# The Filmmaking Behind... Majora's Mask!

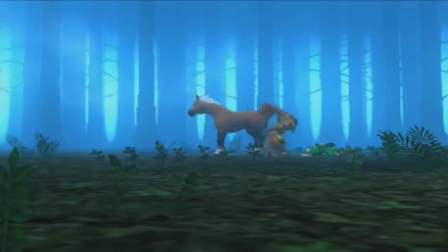[4:06]
Doesn't really serve much of a purpose other than to highlight all of Skull Kid's movements in one shot. Even then, the shot isn't really needed.
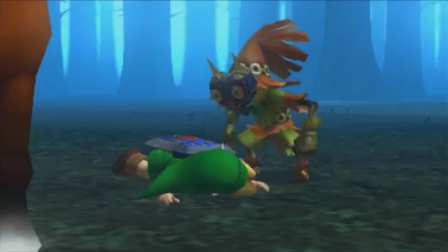[4:12]
The scene wouldn't change at all even if we jumped to the next shot of Skull Kid investigating Link, but hey, I'm not the director.
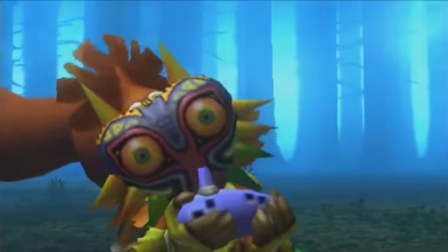[4:17]
Once again, Link is to the left of Skull Kid. For the next chunk of dialogue, the camera is pretty basic, remaining mostly static and keeping the talking characters centered to the frame.
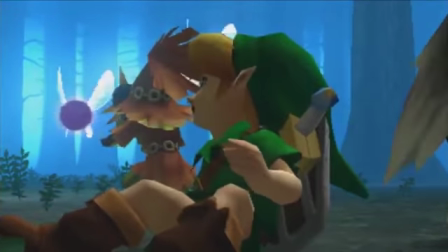[4:26]
Once Link awakens, we jump 180 degrees to place Skull Kid in the background as a way to create dramatic irony, whereby the audience knows something the character doesn't. In this case, Skull Kid doesn't know that Link is awake.
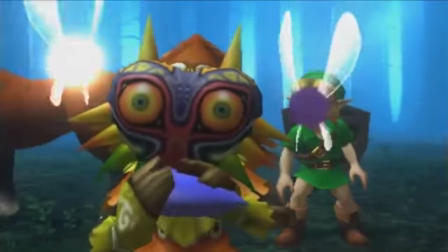[4:36]
We then have a reverse shot of this composition with Link now in the background, though this time facing towards the camera as well as he is aware of Skull Kid's antics.
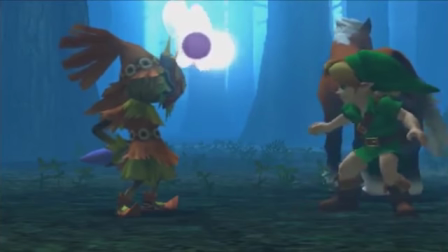[4:44]
Link's on the left, Link's on the right. And now the two are on an equal level, an even fight for once.
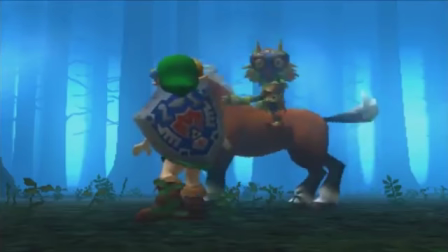[4:50]
Until Skull Kid nabs Epona, and now the camera is at a slightly low angle looking up at Skull Kid's heightened position.
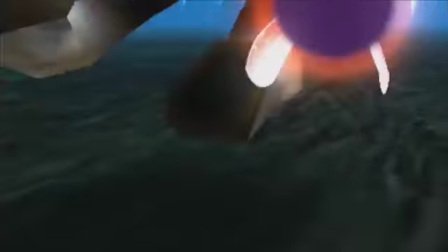[4:55]
Here's some dramatic shots of Epona's gallop. Also, yes, we are breaking the 180-degree rule more and more, though this could work in keeping the confusion aspect of breaking this rule.
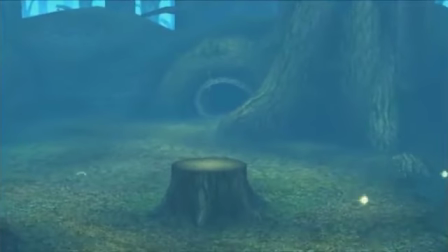[5:03]
Next, here's an establishing shot of the next area, followed by a dramatic first-person view of Epona's path, and finally Link's crash.
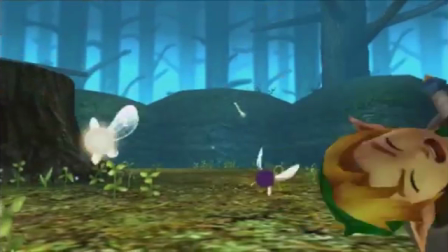[5:09]
With Epona and Skull Kid fleeing through the left side of the frame and Link being thrown off to the right side. They're twisting their positions again.
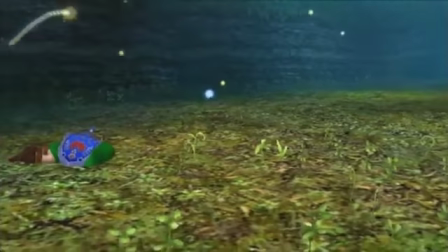[5:15]
Skull Kid escapes from the camera from the right side of the frame and Link is left down on the left side of the frame.
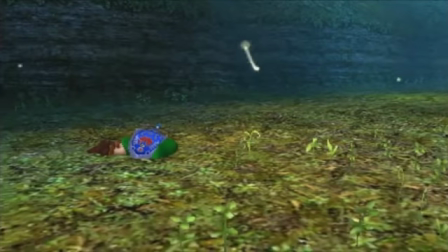[5:20]
And finally,
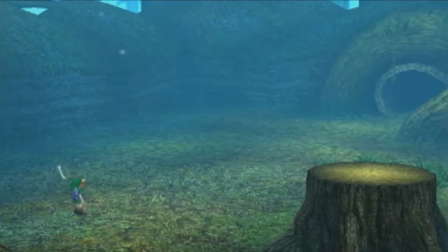[5:20]
here's another establishing shot of the area to show that the villain has gotten away and to orientate the audience of the area as they're just about to jump into gameplay and have to navigate this small space. Right, that's the conventional scene of this game out of the way. Let's get into the wacky. Link runs into a giant tree trunk.
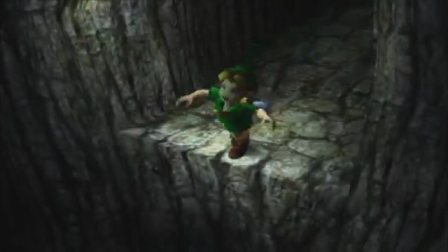[5:40]
We start with a quick high angle shot of Link stopping at the edge of the cliff. Looking down again makes him lack power compared to the spectating audience.
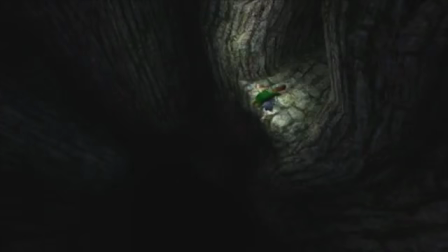[5:46]
Then we jump to a harsher high angle to take away even more power from Link, especially since he's much smaller on the frame now, and the endless pit is not only being shown off, but also takes over the majority of the frame. Next, the camera falls down into the pit with Link, who falls faster to emphasize the action. Meanwhile, the darkness of the pit fades the scene into blackness.
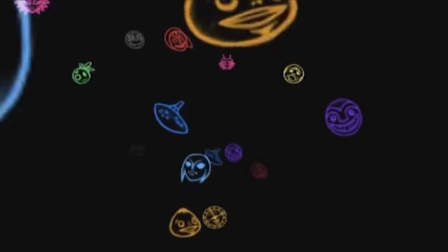[6:04]
Perfect for a series of cartoon faces to bubble up from the darkness as we look down, foreshadowing the different masks and objects that Link will be needing on his journey.
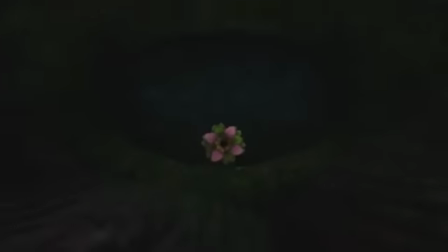[6:12]
And then we fall directly onto the scene, establishing the scene slightly.
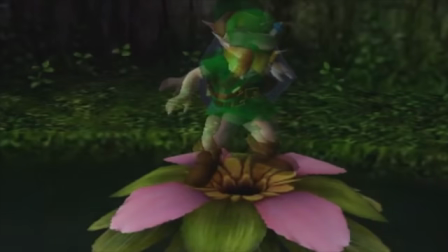[6:15]
After Link gets his bearings, the lighting takes on a theatre kind of role, confusing and unfitting for the scene but lighting up suddenly, as if the lights were literally just turned on.
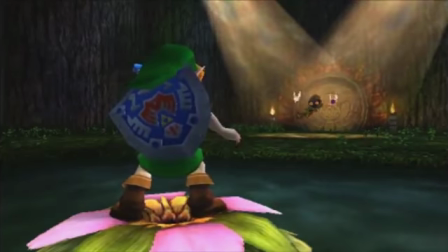[6:24]
We then flip to see the other end of the room to reveal Skull Kid floating under two spotlights, keeping that theatre theme for some reason.
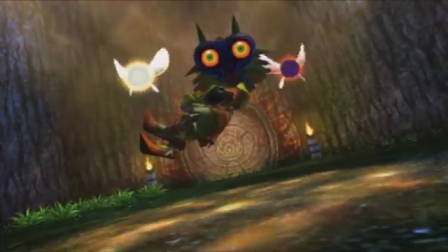[6:30]
We then get a diagonal shot of Skull Kid, creating that clearly off sense.
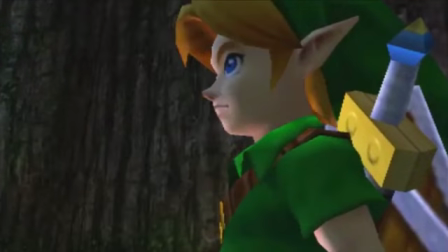[6:33]
Here's a standard composition of Link taking up half of the frame, drawing our attention strongly to Link's reactions to Skull Kid's words.
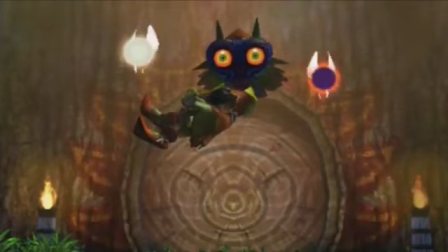[6:39]
Next, Skull Kid continues to float on the top half of the frame for power, whilst the eyes glow unblinkingly for more intimidation. Once the dialogue ends, the light cuts out and this magical border appears to show Skull Kid using some power.
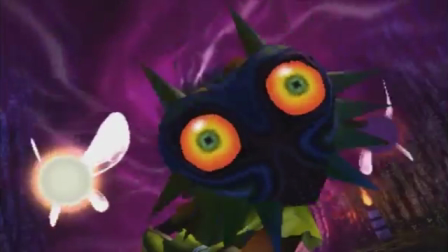[6:50]
We then get a series of diagonal shots of Majora's mask getting closer and closer, creating a scary evil tone.
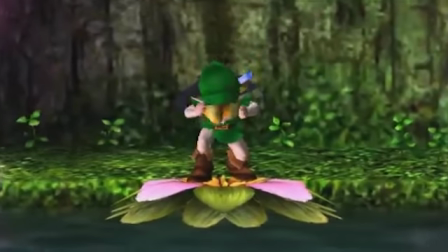[6:56]
And on Link, the camera moves slowly towards him, emphasizing something is happening internally. Meanwhile, the vision becomes blurred and the scene fades to black, giving a sense I would describe as when you're passing out and losing consciousness. Basically, we're entering some other dimension or a dream, which is exactly what happens. Over the darkness, the rattling becomes more apparent, indicating it's something important to what is going on.
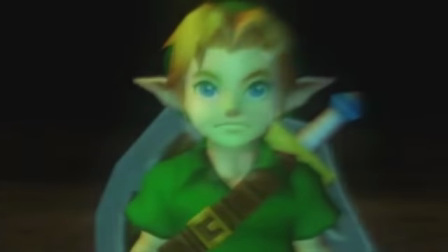[7:17]
We then see Link once more with that blurred effect continuing, telling us we're not quite in reality.
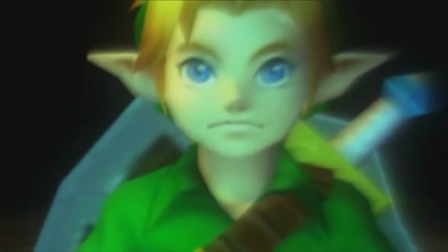[7:22]
The camera then cuts to a closer shot with the rattling to emphasize his face, with single frame appearances of a Deku's face, creating a symbolic connection between the two. Also, the background is pitch black to give that sense that we're in a dream. Next, we have a high angle shot of Link surrounded by a crowd of Dekus.
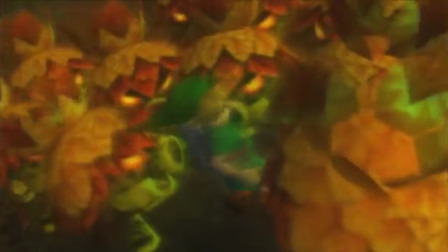[7:36]
The blurriness emphasizes the crowd even more to further crush Link's power in this scene. The next series of shots shows the Deku fully filling the frame, clearly overpowering Link.
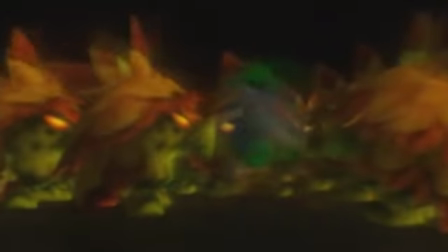[7:44]
And when Link tries to run away, the lack of background creates the idea that Link is making no progress,
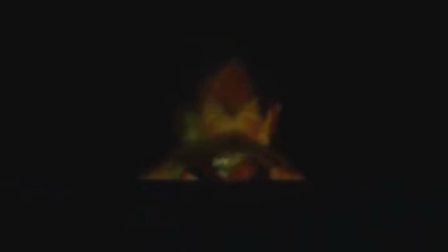[7:49]
just like a dream, and the massive Deku appearing behind tells us that Link cannot escape from them at all. The camera then dives into Deku's mouth to transition us to a cut to black. Back to reality, we have an establishing shot of the whole scene to orientate the audience.
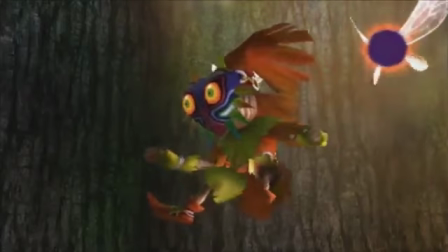[8:02]
And here's Skull Kid on the right hand side of the frame. So is Link? Bad filmmaking. Anyway, it's close up to show the audience Link's new face.
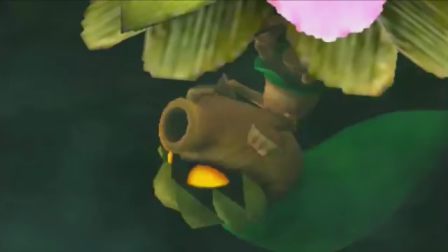[8:10]
We then get an interesting shot of Link looking down at his reflection to see himself, with the camera focusing on the reflection, as if Link's world has been turned upside down.
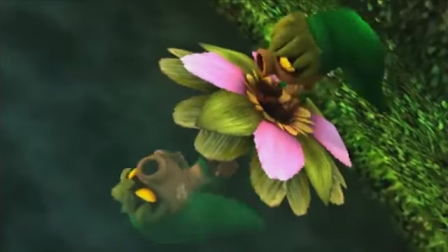[8:18]
And then we get a crazy fast series of shots. They're all to emphasize Link's frantic reaction and how his world is flipped.
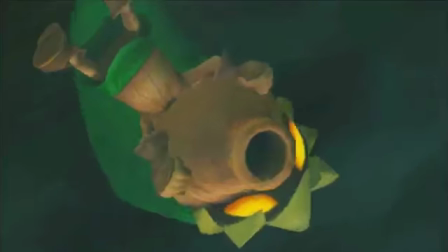[8:24]
We've got head-on shot, upside down diagonal, it's actually his reflection, normal diagonal,
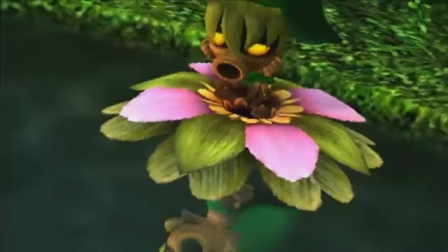[8:29]
upside down reflection, and a spinning off-center shot of both Link and his reflection. Really crazy and cool montage.
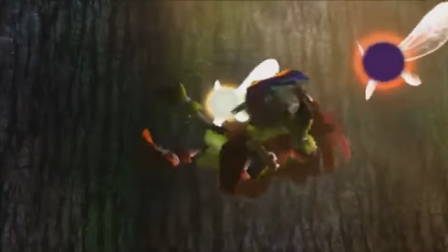[8:36]
Back to Skull Kid, same composition, but here's another of his laughs.
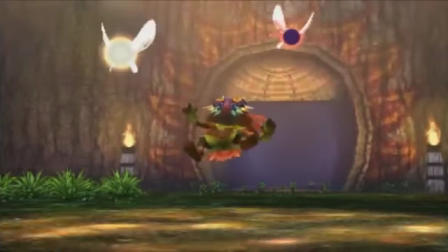[8:41]
And now we get to see Skull Kid floating away from the camera towards a newly opened pathway, and Link has to run towards the camera to chase him.
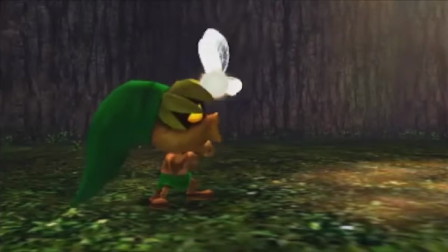[8:48]
They're opposites. And once again we have the classic composition tropes.
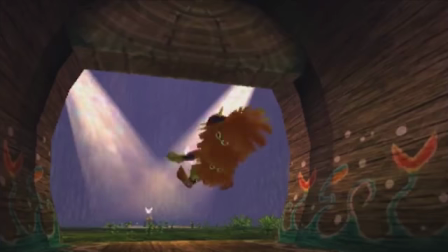[8:51]
Everything else that happens in this scene now has some pretty basic camera techniques, so let's move on to the next scene, which is quite a bit ahead.
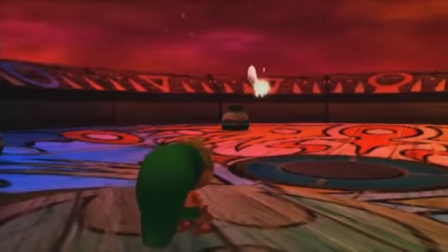[9:01]
We're now going to the end of the third day, when the end of the world comes.
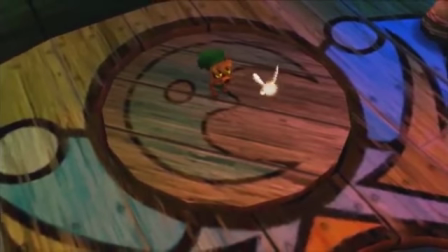[9:05]
We start with a high angle of Deku Link standing on top of the tower. He still hasn't got control as he is being looked down on once again.
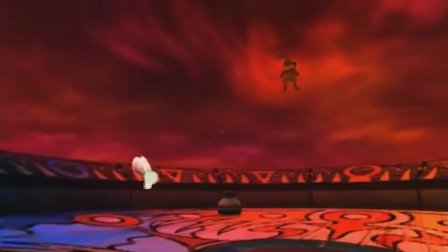[9:11]
We then get a shot that moves to reveal what is happening atop the tower. Link is placed on the left and Skull Kid flies way up high, and the moon is even higher.
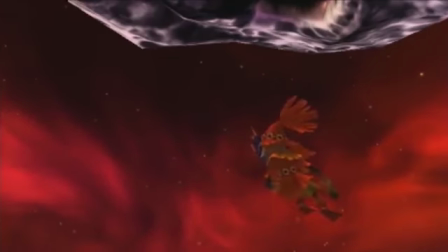[9:19]
Here's a closer shot so we can distinguish Skull Kid's actions, and he's placed on the right now.
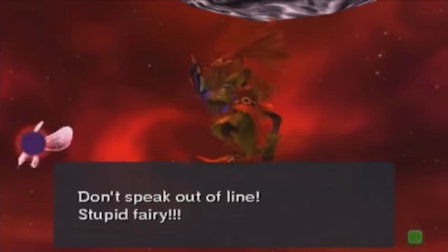[9:23]
When Skull Kid hits tail, we're still looking up at Skull Kid and staying a little away from him, like we don't have the power to stop him.
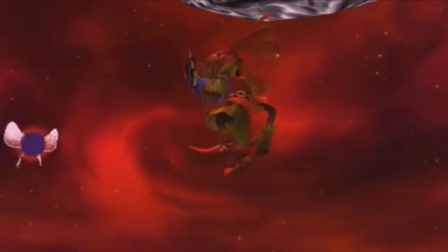[9:29]
And tail gets hit down and left. Symbolically, this could mean he's losing a bit of power by going down and being pushed more towards the hero's side of the frame. It's a stretch though.
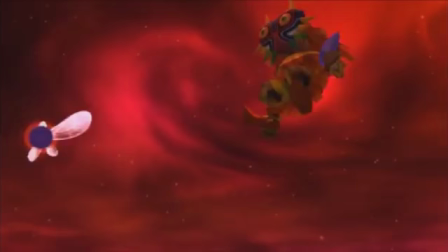[9:38]
Once the dialogue ends, Skull Kid activates the final moon push. The frame starts with Skull Kid in the top half of the frame before centering him, and the magical border returns as he uses his power.
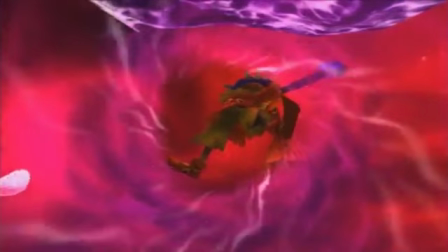[9:47]
The echoing laugh is also haunting, to tell us that this action is bad if you couldn't already tell.
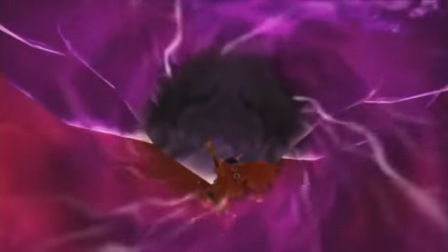[9:52]
Next we jump behind Skull Kid, who's now tiny on the frame, to emphasize the size and power of the moon.
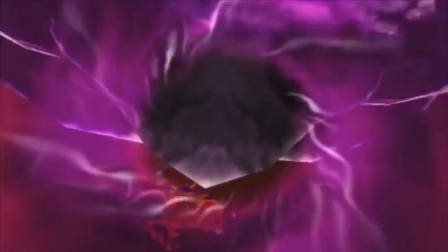[9:57]
Why we're at this angle is possibly to put the camera directly below the moon to tell us it's about to be crushed? I'm not certain though. The 180-degree rule breaking seems to almost be an intentional joke at this point, cause then we jump to the front of the moon again.
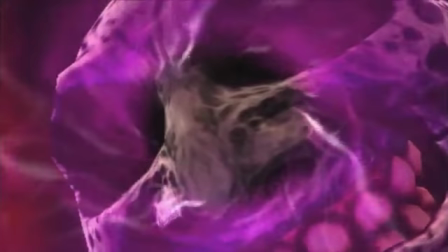[10:09]
Either way, it fills the frame almost entirely, it has all the power, and is composed like a villain.
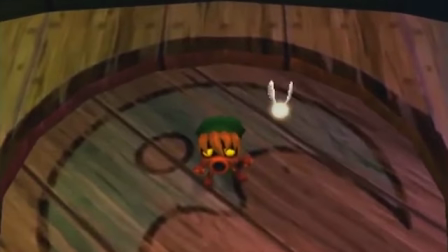[10:15]
Once it starts moving, we then get another high-angle shot of Link, which moves closer to him as he bounces nervously.
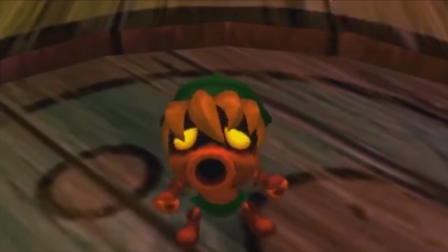[10:20]
This creates a strong feeling that dread is falling onto Link and that the responsibility falls onto his shoulders. It's a pretty powerful shot, despite it being pretty basic.
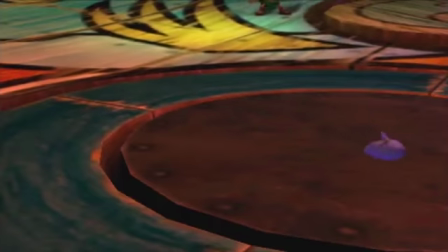[10:28]
And then slightly later, when Skull Kid is hit and drops the ocarina, the camera turns to focus on it since it's an important prop, and is followed by a head-on shot of Link looking directly at the camera again,
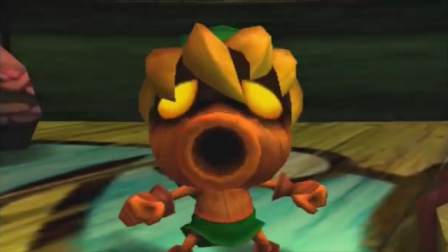[10:36]
showing he has acknowledged its placement, whilst the idle bouncing animation makes him seem frantic and antsy to grab it.
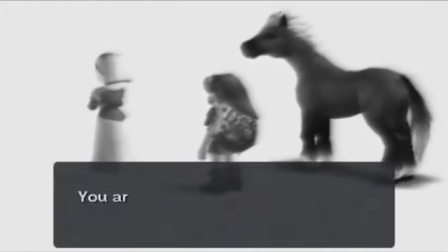[10:42]
After this, we're taken to a memory of Link talking to Princess Zelda. Opposite the nightmare from earlier, the background is now blank white, creating an angelic feeling.
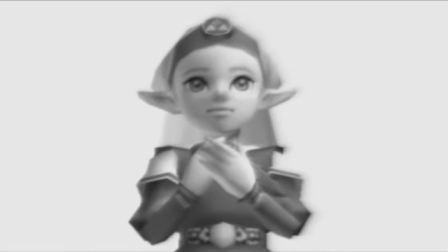[10:49]
The monochromatic colour scheme also portrays that these events have occurred in the past. The shots themselves aren't too outstanding, so we're gonna drop them.
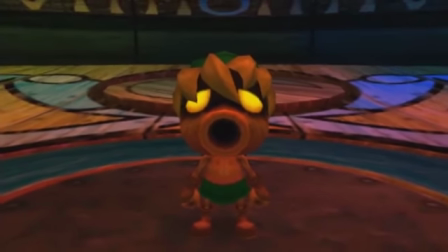[10:56]
Coming out of the memory, we're met with the same composition of Link looking directly at the camera. Though he is slightly in the lower half of the frame, he's lost a little power because he's lost in thought.
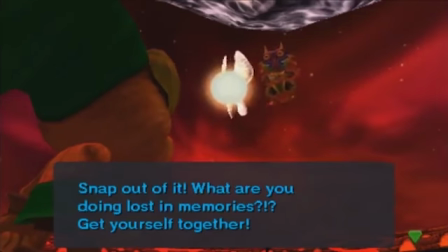[11:04]
And when looking from the other angle, we go back to a low angle of Skull Kid as he has dominance over Link.
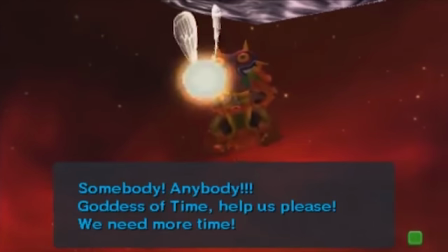[11:09]
However, he's placed far away and thus small on the frame because he's not significant and the central attention of this moment.
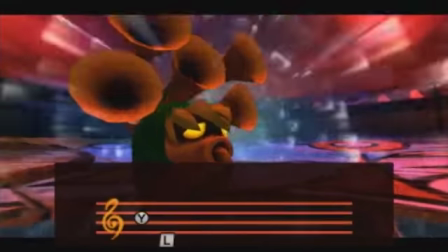[11:14]
Tattle is. Anyway, at this point, Link uses a Song of Time to go back to day 1.
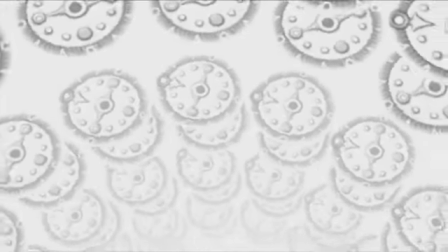[11:19]
The falling scene is a little interesting as it has parallels to the pit falling scene,
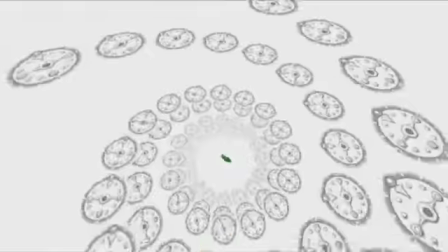[11:23]
and towards the end of the scene the whole aspect ratio seems to warp in some manner, but this makes sense as Link is warping through time.
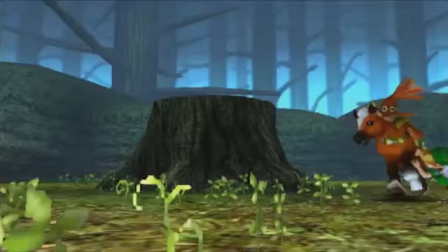[11:28]
We then get a series of short shots showing the series of events occurring just before the point Link is returning to, presumably just to orientate.
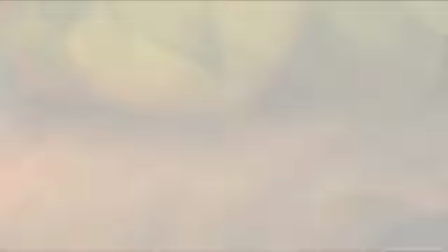[11:35]
And though we haven't spoken about the masked salesman yet, I'll mention him briefly here as this shot is new.
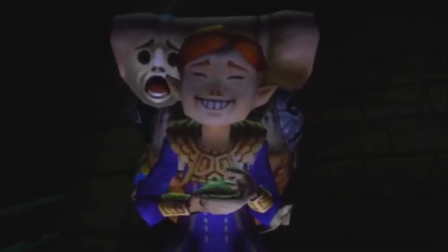[11:40]
It's pretty basic what there is to say, but obviously the black background and the low-angled light source makes him seem like a mysterious yet slightly off character, fully fitting to his character and his scenes. And the final thing I'll mention for this sequence is the transition to Link's entry point.
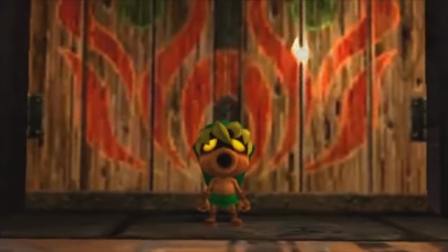[11:53]
The camera starts from Link's face and pulls farther away, meanwhile the camera swings diagonally like it's on a pendulum, keeping with the theme of time and clocks.
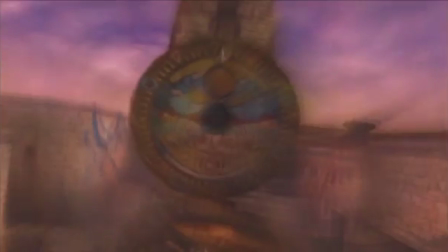[12:00]
This is also scattered with shots of Clock Tower, orientating the players on location. It then ends with a final jolt into the upright head-on position.
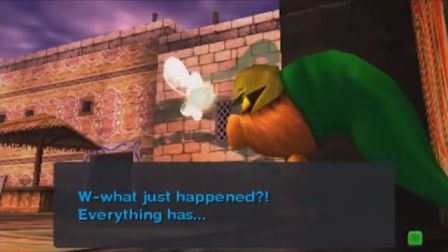[12:07]
A cool themed transition. And that's the last bit of the scene I want to talk about.
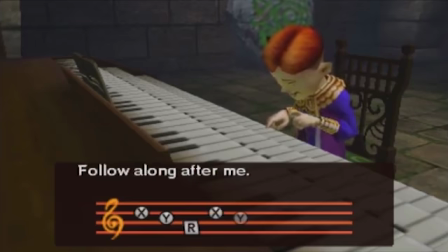[12:13]
So next we're basically going to jump through the entire game's story and talk about the small yet most significant scenes in the story.